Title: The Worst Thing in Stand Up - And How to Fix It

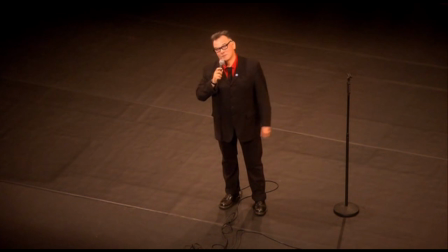I can, I can do it really well, actually.
What you end up with is a completely honest impression of what it was like to be there in the room.
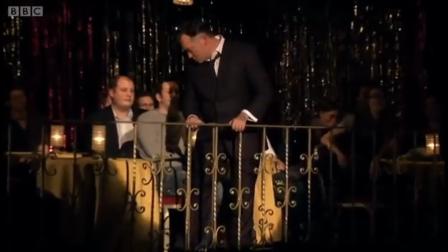As a viewer you feel like part of the audience which for the most part is a great thing.
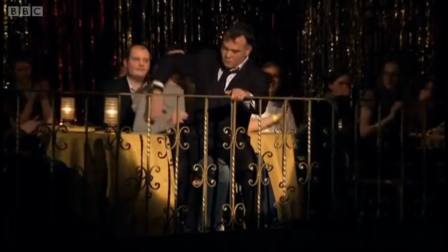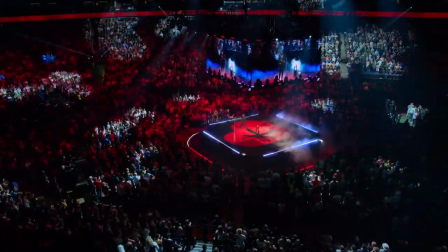One thing that you should remember is that the notion behind the cutaway is actually a good one.
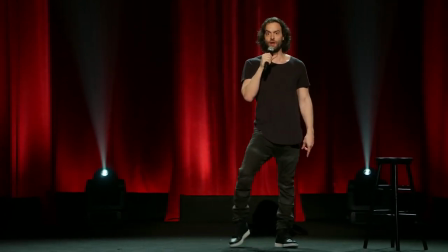You want to get the audience involved and while many comedians have gotten rid of the cutaway they also haven't really replaced it with anything.
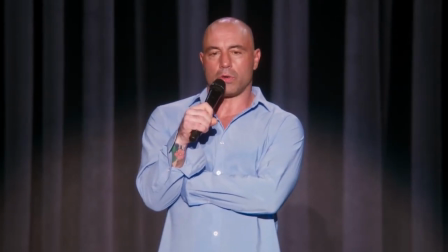Instead they perform on these empty stages that are lacking in the atmosphere an audience can provide.
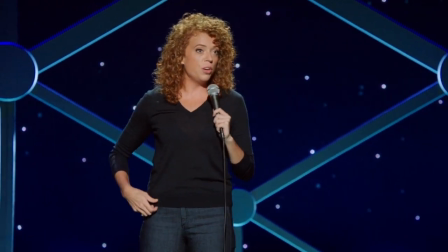So if I had any advice it would be get the audience involved, change your stage or your camera angles,
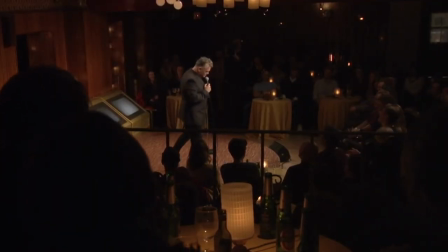capture the experience of being in the room, and if you want to film your special on a big stage,
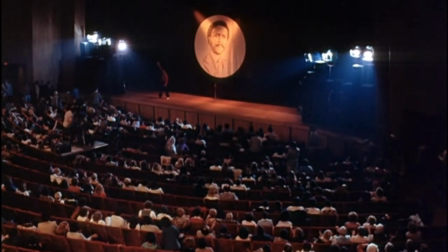go for it. Just don't use cutaways.
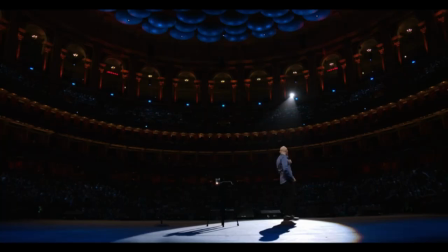John Mulaney's Kid Gorgeous and Bilbo's Paper Tiger are two recent examples of stand-up that works exactly because of its scale.
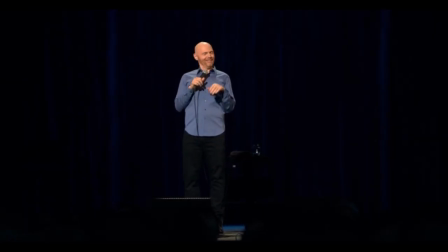They don't have cutaways and they don't need any. Comedians have to trust that we know what's funny,
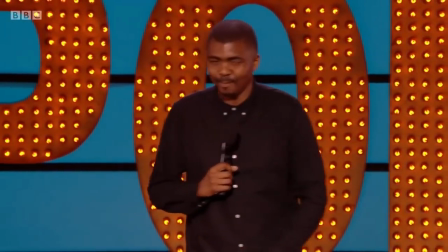or at the very least don't force reaction out of us, because we're not gonna fall for it.
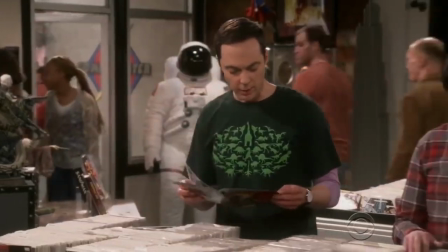Hey, Howard, did you see the- Ah!
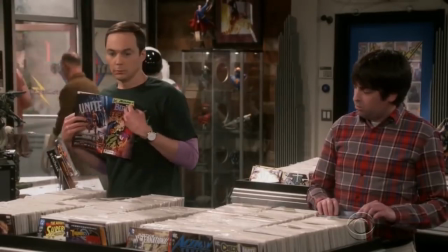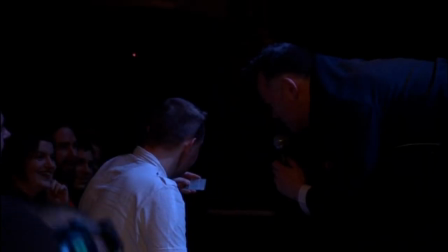It doesn't matter what color background it's on, it's still a stamp. There's no stamps there. There are stamps there. Look, I wouldn't have given this to you if it was wrong, would I? because it obviously leads into the rest of what I'm trying to talk about.
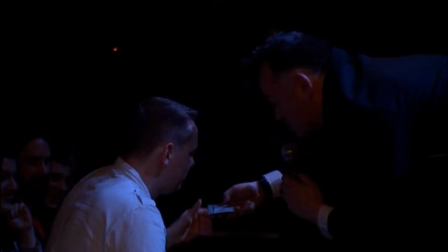So I wouldn't have handed you something that didn't support the following hour of the show.
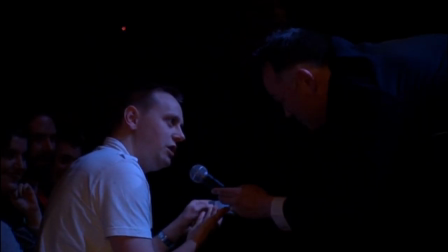The problem was you didn't get your free coffee, which is because you only had seven stamps.
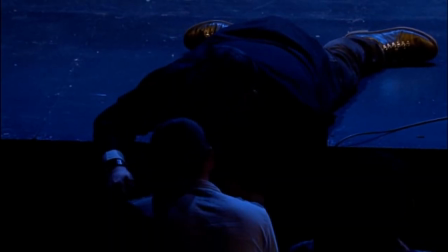No, I got it. This is just appalling. This is my one chance, mate, to film this.
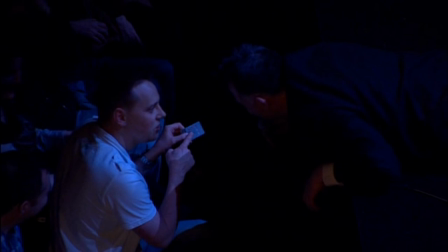And you... You're two stamps short of a coffee. No, I'm not.
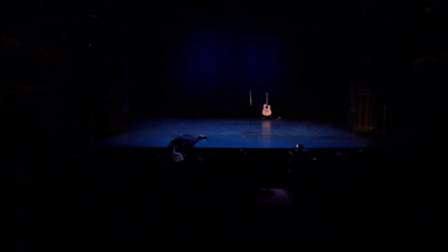They're not. That's because they're blue.